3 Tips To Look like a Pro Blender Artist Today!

How's it going, guys? So if you are relatively a beginner in Blender, I think there's a couple things that if you do them today, they can really make you feel and look a lot more like a experienced Blender user. And there are things that you can do today that aren't really difficult to wrap your brain around. So for today's video, I wanted to pick three, and these are topics that I've covered on the channel before. And so what I'm gonna do is I'm gonna link in the description a couple more deep dives into these topics so you can go into them if you want to, or if there's something that you haven't done before. So what I'm gonna talk about today is lighting, shading, and animation. Three things that you can do today that can really make your art just go a little bit above and beyond.
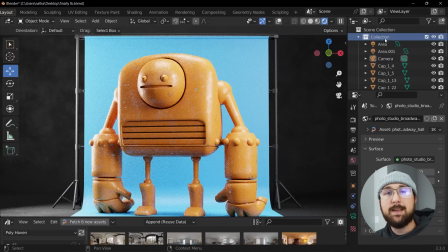So let's get into those. So my first tip is getting better at your lighting.
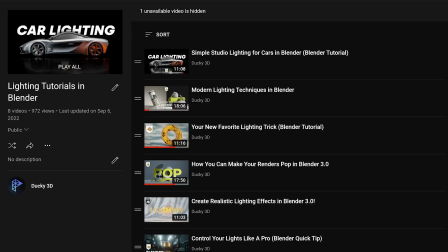Now in the description, I have a playlist dedicated to lighting and lighting tutorials geared for beginners and intermediate users.
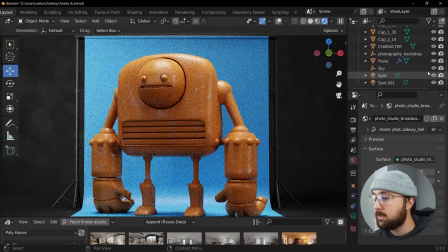So here's what I did here for this light. Let's go ahead and turn off all of these lights and let's just go to the standard HDRI light.
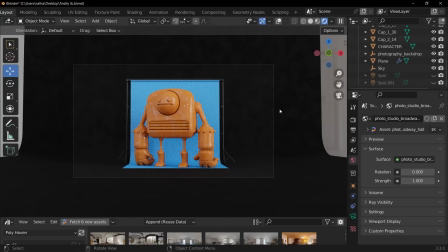Now this is default settings, standard HDRI.
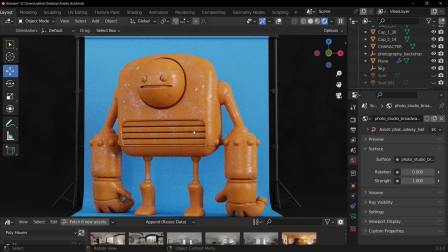And it's not bad, it's certainly a good start, but what I like to do is use HDRIs as supporting lighting.
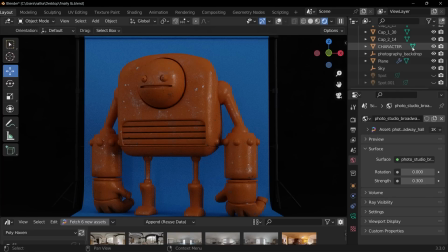So what I'm gonna do is give it, so we'll give it a strength of 0.3, and then let me show you kind of my lighting breakdown.
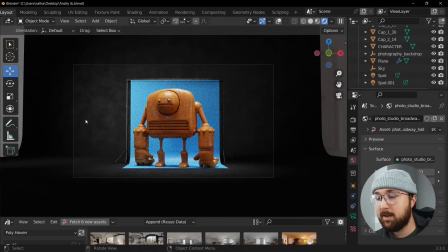So first thing I did was I added two spotlights, one that hit the background here, kind of give it more lighting on this side, less lighting here to give it more dynamic kind of vignette.
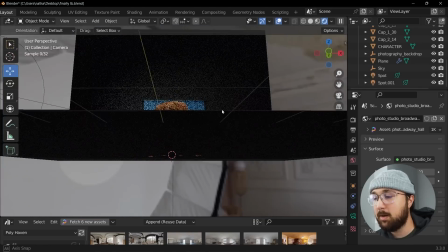Then I added another spotlight right above that gives it that lighting from that top,
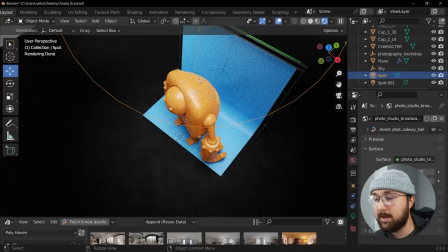that good top lighting, hits it here and gets it right there as well.
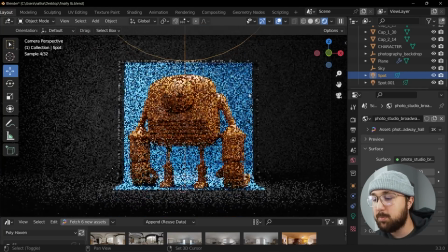Then I got two area lights, which are just super soft lighting by default, which I really wanted for this.
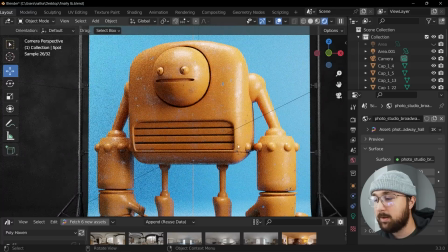So I hit a light right here at the front, giving you a highlight here and filling out this. But of course, this area is kind of lacking.
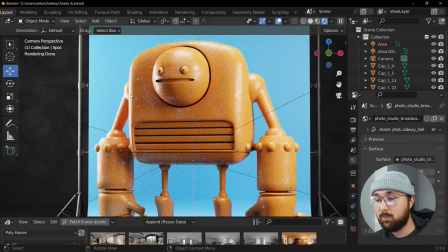So I got a key light that's much brighter than all the other lights here to really give you a nice highlight and round out this whole design.
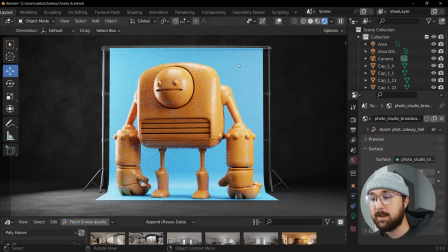And there you have a much better looking design than just relying solely on HDRI lighting. Now, sometimes it is appropriate to only use an HDRI as your main lighting, but in instances like this where having more control gives you more an artistic expression and makes it much more, you know, just makes it pop more and gives you more dynamic look,
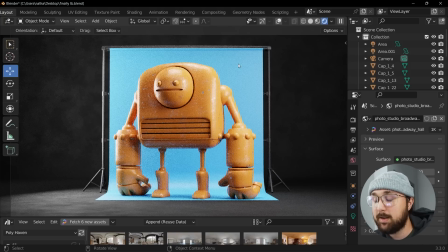making your own lighting and really honing in on your lighting style really will give you a benefit much farther down the road when you're getting better at your craft.
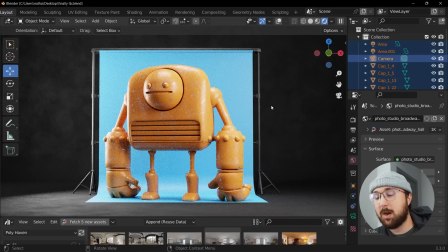My next tip is learning a lot more about procedural materials. You may be in this part where you're kind of throwing noise textures and making your roughness a little bit better on materials, but I would really recommend getting a deep dive into procedural materials. And the reason why I love them is they give you so much control and really give you exactly what you want in a design.
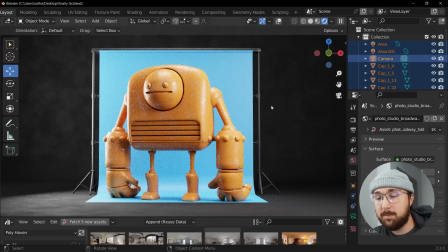It gives you a lot more control and you're not reliant on image textures, which are set in stone. That's it, you can't really change them. Procedural materials, you can change whatever you build. And they're really cool. So what I'm gonna do is we're gonna build a material, and this will kind of give you a really cool concept that you can go through and really add different textures and have a lot of fun with. Now,
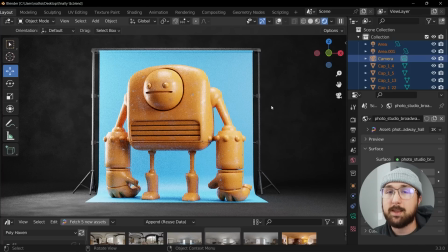if you're not a big fan of building procedural materials, there are certainly a lot of really cool libraries out there for procedural materials. And I wanna shout out one, which is the one that I made. So the add-on is called Real-Time Materials.
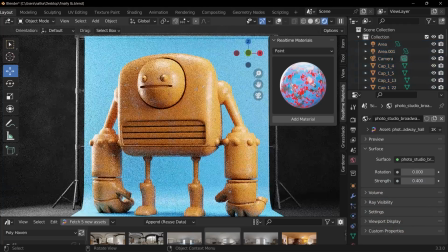It's linked in the description. I'm just gonna show it really quickly. So say we have our model here, and this is one of my favorite materials, the chipped paint material.
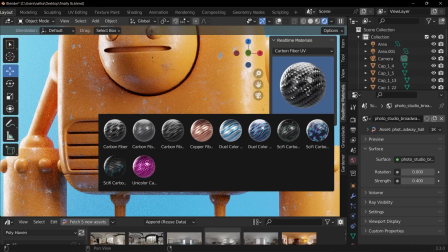You can find it right there. But say, hey, I wanna make this guy carbon fiber. Well, we have carbon fiber, and we'll say we'll throw this carbon fiber right on this material, and there we go.
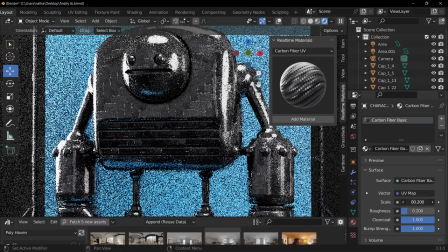And then what you can do is go down here to your controls and up your scale to make him look bigger or smaller, and there we go.
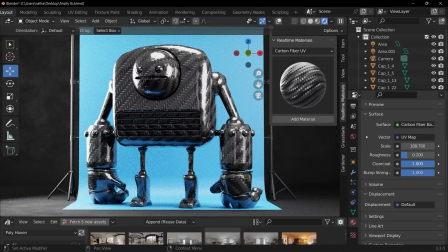Now we have this really cool looking material. And then you can bring that clear coat off and that roughness up and you can have some fun with that.
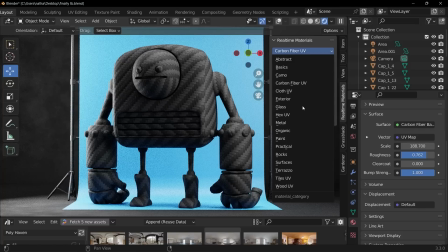But we don't just have carbon fiber. We have a lot of really cool things. We even have some pretty nice wood. So hey, I wanna give this guy kind of this herringbone wood material. Let's go with this guy here.
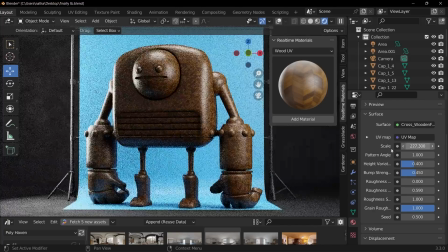We'll add that there and then we'll bring up that scale, of course. And now we have this wooden character, and maybe that scale was a bit too much there. But again, you get full control of roughness, all that stuff, even with your cloth.